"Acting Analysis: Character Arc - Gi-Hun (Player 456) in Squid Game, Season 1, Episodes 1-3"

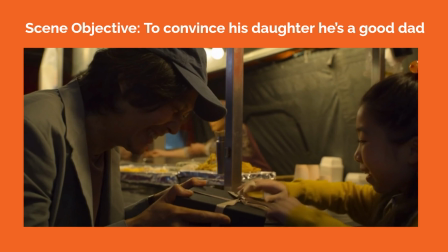Gi-Hun tries to pass himself off as a suitable father to his daughter, but she constantly calls him out on his shiftiness. Playable verbs for Gi-Hun in the scene could be to appease, to convince, to placate.
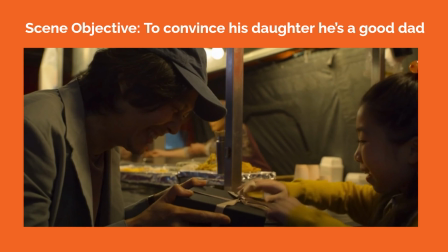His objective could be to convince his daughter that he's a good dad, and to get her to affirm him as a good dad through a return of affection or approval. But true to form, Gi-Hun gets in his own way, as seen when they open the gift box and it turns out to be a prop gun with a lighter.
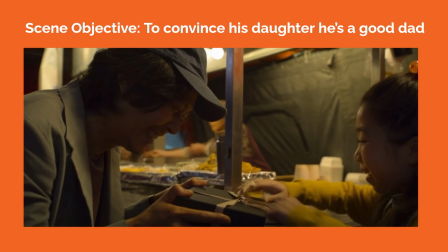From his daughter's reaction, it's clear that she wasn't pleased with the gift. For the as-if or metaphor in the scene, I thought of Gi-Hun approaching the scene as if he was wanting to make and keep secrets with his daughter. This informs the chummy way he approaches her.
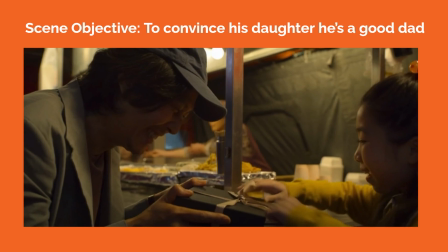He's using this special time between them to preserve their relationship. So far, this scene with his daughter connects with how we've seen Gi-Hun operate. He was manipulative toward his mother in the earlier scene, and here he's applying a gentler manipulation on his daughter to make her feel good on her birthday.
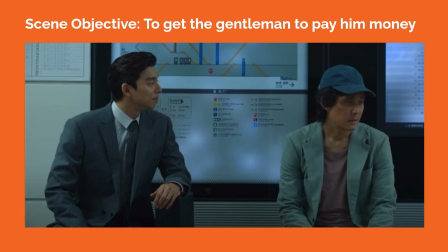In a new scene, we then see Gi-Hun playing the Dachi envelope game in the subway station with a mysterious gentleman. At first, Gi-Hun tries to get the gentleman to leave him alone, so playable verbs could be to intimidate, to mock, or to push away. But once they play the game, Gi-Hun shifts to competing.
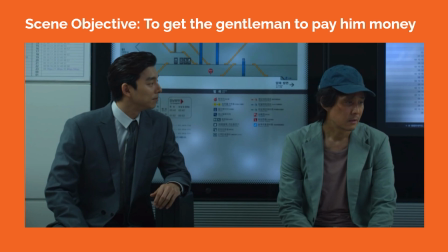Gi-Hun's first objective in the scene was to make the gentleman go away, but he steps into a second objective once the game is revealed. He wants to get the gentleman to pay him money for any wins. This one scene also encapsulates Gi-Hun's situation so far in the story. He's constantly caught in this cycle of frequently losing and suffering the consequences of his choices.
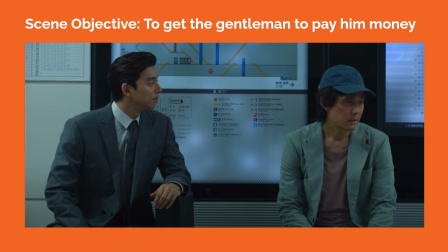At the scene's end, when the mysterious gentleman presents the card leading to the eventual games on the island, Gi-Hun is demanding or confronting the gentleman. The gentleman reveals Gi-Hun's personal information and he wants to know how this guy got it.
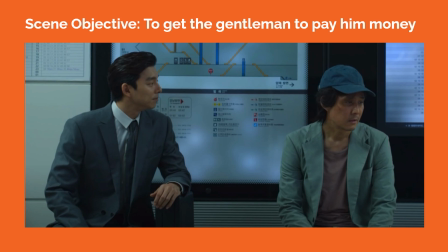This envelope scene also lays down the motif of playing a game that will manifest towards the end of the episode during the red light, green light sequence. So far, this scene also connects with what we saw earlier for Gi-Hun. He's still pursuing the overall objective of getting out of his financial debt.
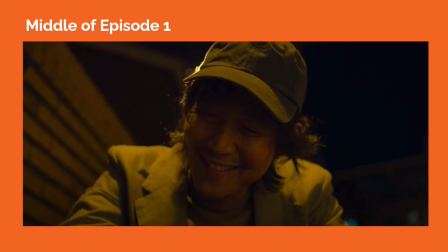After Gi-Hun has a conversation with Sang-woo's mom at a food stand and also talks with his own mom back home, we start to approach the middle of the episode when Gi-Hun calls the number to join the games. So where is he emotionally at this point of the story? I think Gi-Hun has hit close to rock bottom.
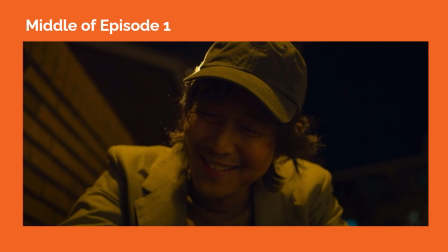He doesn't have any feasible options to make money and gain custody of his daughter. Compared to the beginning of the episode, his situation has progressively gotten worse through all his choices. When I look back at the playable verbs he used in earlier scenes, I notice they all have a dishonest quality to them.
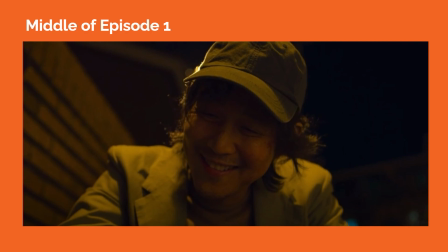He's usually on the defensive and just scraping by as he gets in and out of bad situations. So I think the story has built up enough context for us to believe that he would take desperate measures to fulfill his overall objective,
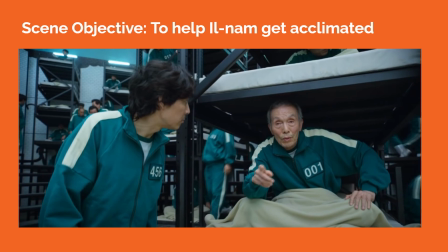and this ties into joining the games on the island. The next scene we'll look at is where Gi-Hun meets the old man Oh Il-nam, known as Player 1, in the barracks. We've entered the mysterious world of the games. Let's look at how Gi-Hun interacts with Il-nam.
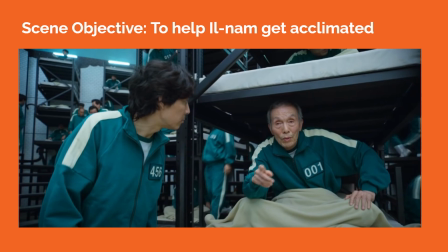Gi-Hun is tending to, caring for Il-nam by asking questions and helping him to get acclimated to their strange new environment as a scene objective. Subtext-wise, it's possible that Gi-Hun's approach is almost as if he was talking to his own elderly father.
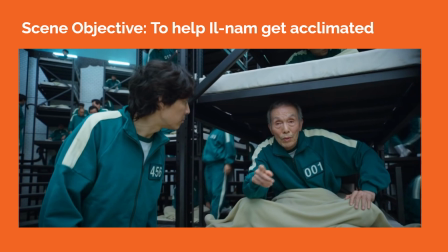Previously, we've seen Gi-Hun do a lot of not-so-honorable things, but the scene helps to restore his appeal. There's a contrast to the way Gi-Hun interacts with Il-nam compared to Gi-Hun's dynamic with his mother. Gi-Hun is less manipulative toward Il-nam in this scene, and he's much more kind.
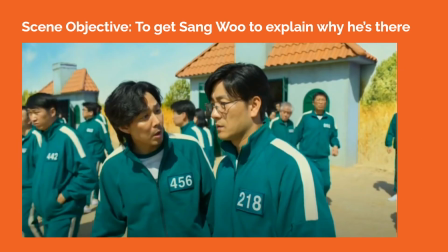The episode starts to introduce other characters among the players as they head toward the red light, green light game. The next scene we'll look at is when Gi-Hun confronts Cho Sang-woo, his old neighborhood friend who is supposed to be a successful financial professional.
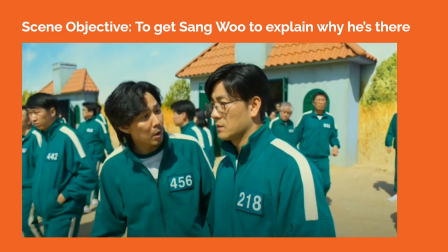As playable verbs, Gi-Hun interrogates, questions, and slightly shames Sang-woo to figure out why his friend is there, which could be his scene objective. Gi-Hun doesn't get the clarification that he wants from Sang-woo, and soon the game begins.